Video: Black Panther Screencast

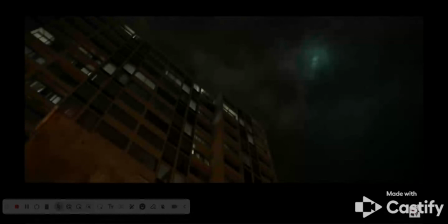I'm going to be analyzing one of the first scenes in the movie that takes place in Oakland and just kind of talking about how it develops, or how the Black Panther creators develop the idea of a transfer of power between Njobu and T'Chaka.
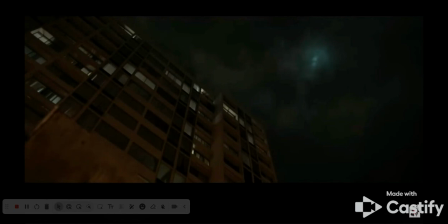And they do this through the use of different camera shots and lighting techniques. So in this first shot, you kind of see a low angle shot, a point of view from below, which typically gives off a sense of power to what is above or what is high up in the shot,
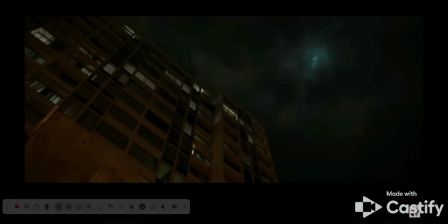which in this case is T'Chaka's plane. So in this scene, the power is with T'Chaka. He is the one in power. He kind of has a fearful aura surrounding him, and additionally,
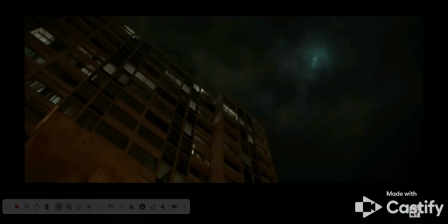the plane portrayed in almost a godlike fashion, descending from the sky down onto Earth. And then additionally, looking at how lighting further develops this,
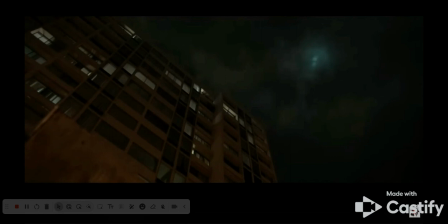everything in the scene is kind of dark except for that plane, which gives off, a bluish tint, making it almost otherworldly. And again, like furthering the development of that sense of power that T'Chaka's plane has over the scene.
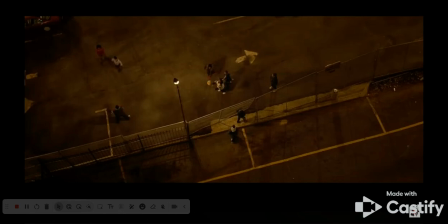So moving on to the next scene, kind of almost the polar opposite of that first scene. So this is a higher angle shot, point of view from above, which is typically used to instill fear in the viewer or a sense of fear. So in this scene, thinking about who's in power, still T'Chaka in power,
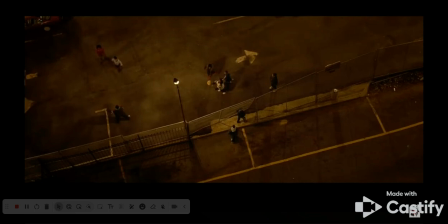we're looking down from the point of view of Njobu, who's very fearful, worried about his son, taking a last look at his son, which we know because later on he is killed.
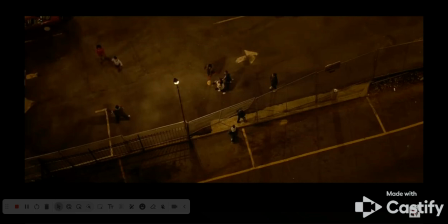And kind of looking at how lighting affects this, there is only one light in the scene. You see that street lamp, and building off of the idea that it's Njobu's last chance to see his son Eric,
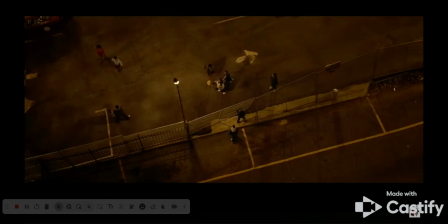that light kind of symbolizing his last hope, that last chance of seeing his son. And then again, just that sense of power that T'Chaka has over this scene, forcing Njobu to be fearful, forcing him to look down.
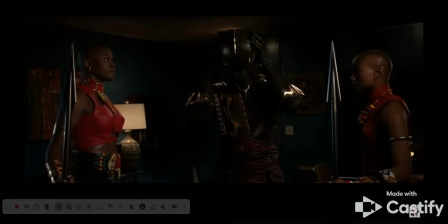So moving on to the next scene, this is where T'Chaka takes off his helmet, reveals himself. It's a medium shot, but more specifically, or more importantly, a symmetrical shot, which is typically used when a shot is at rest.
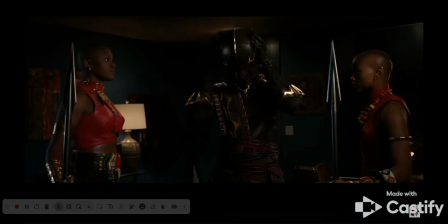So in this scene, I feel like the biggest point that I want to make here is that there is no imbalance of power. The power in this scene is evenly spread out, at rest, safe, it's very calm,
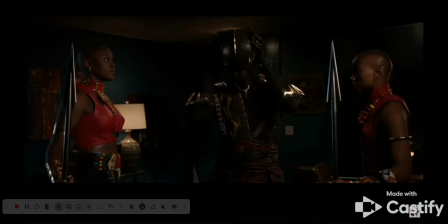and we know this because of T'Chaka's removal of his helmet. And then so kind of building off that removal of the helmet, I want to look at how lighting affects this.
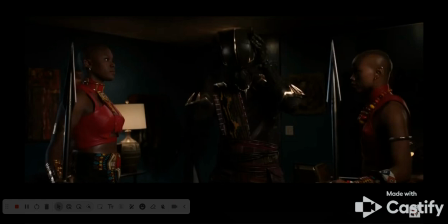So you can see his suit, his helmet, very dark. The darkness gives off a sense of fearful power. But as he takes off that dark helmet, it's a sign of respect, and he's also giving up his power. He's taking away the power imbalance by revealing himself, making him seem more human,
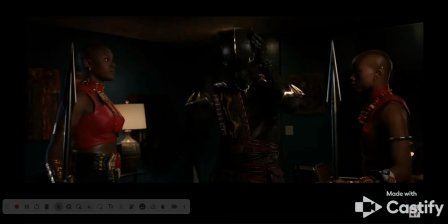in a way removing that godlike aura that kind of surrounded him as he descended in his plane. So no power either way, just true equal power in this scene.
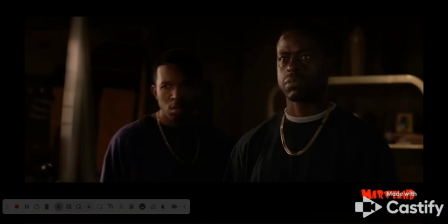And then just another scene that I wanted to look at, which just kind of shows the power imbalance between Njobu and James. It's a medium shot composition. There's a person on the right who's in power, which is Njobu.
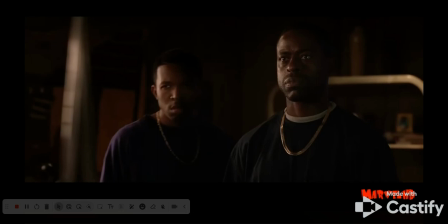And then lighting also affecting this in a pretty cool way, which I wanted to point out. So James, you can see, is in the background, but his face is also partially in the darkness, which kind of symbolizes or represents how he has stayed hidden in the shadows,
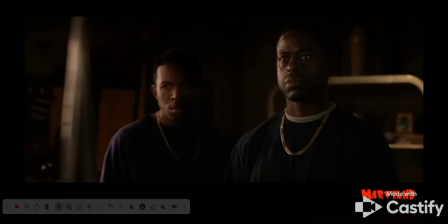just gathering info on Njobu so that he can eventually be the one in power as he gives out information of Njobu's betrayal.
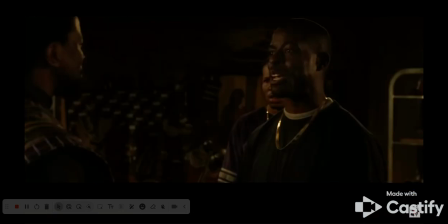So moving on to this scene, it's a medium shot, almost an over-the-shoulder shot, but again, I wanted to focus on how the person on the right, in terms of that composition, is used to show who is in power. right?
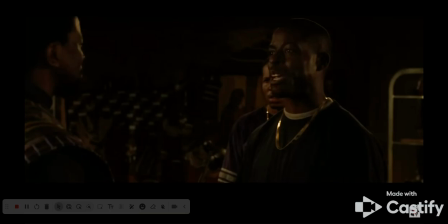You do have the over-the-shoulder shot to show who Njobu's talking to, which is T'Chaka. However, I think it is important to note how, in terms of the rule of thirds, Njobu is really the only one who's in a significant spot.
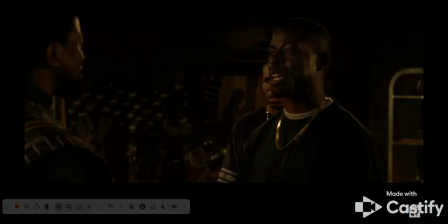James kind of in the background, a little closer to the center, and T'Chaka away on the left side, and then both James and T'Chaka kind of retreating into the shadows. So all of these things kind of help show that Njobu is in power,
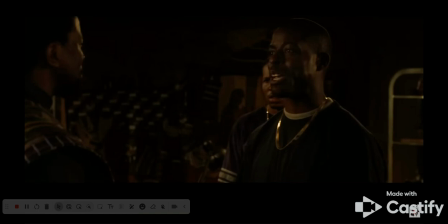and this is the first time that we see the power really shift to Njobu, especially in these interactions. So I just feel like that's interesting. Njobu feels like he's in power because it's his house.
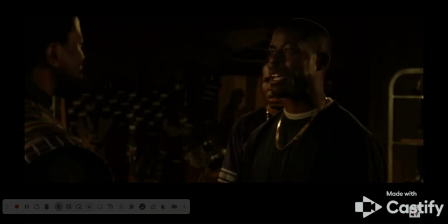He's comfortable now with his brother. He thinks everything's okay. But in reality, that will soon flip. And then kind of, again, just going back to the lighting, it not only helps show who's in power, but also helps define the emotions more clearly.
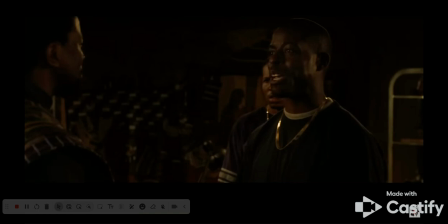So by using a dark background and shining light on Njobu's face, it shows his joy, shows his calm, and shows how he is at rest and not fearful anymore. Shows that he's definitely in power here.
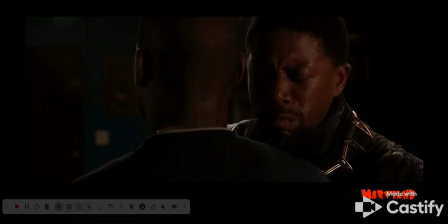But then very quick flip from that to the last scene that I wanted to talk about, which is another over-the-shoulder shot, but also a close-up. More specifically, the close-up type is of emotion.
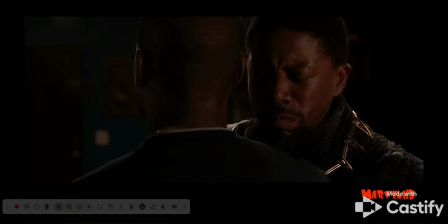And something that close-ups are definitely very useful for, especially in this scene. It shows first off who's in power. So T'Chaka on the right, Njobu on the left, so quick flip from the last scene.
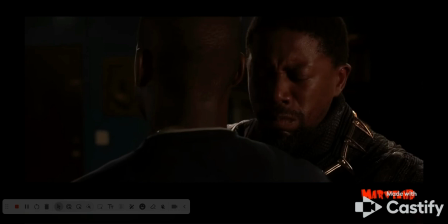And Njobu has been killed. And the close-up shows the emotions that T'Chaka is feeling because of this killing. And additionally, adding on to the power shift back to T'Chaka,
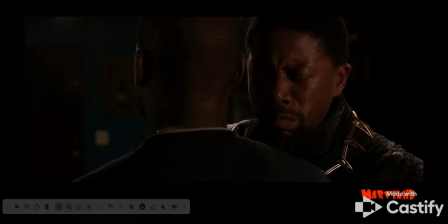it's a different type of power that T'Chaka now has, right? So rather than a power based on fear, the power that T'Chaka has is now based on responsibility, based on the responsibility of being the Black Panther, and being forced to protect his people, like James,
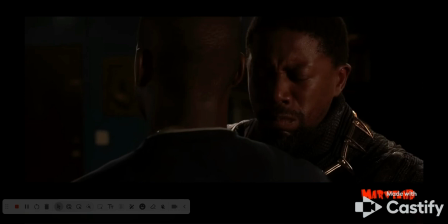even if that means killing his brother. So just one final thing. I know I'm a little bit over the time limit, but I just wanted to talk about how that shift of power kind of connects to Things Fall Apart.
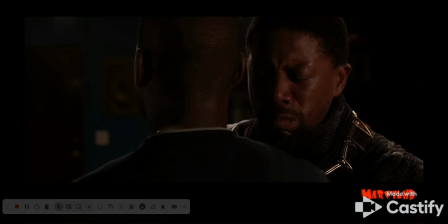So you can see that in this scene, T'Chaka shifts from having power due to fear to having power due to responsibility. And I just found some parallels between that and Okonkwo's power, or what power he seeks to have.
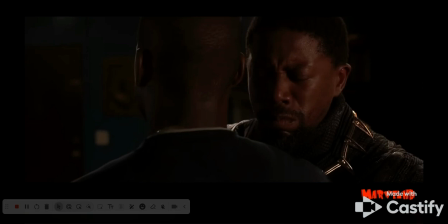So at the start of Things Fall Apart, he's portrayed as this, famous fighter. People fear him, especially in times of war.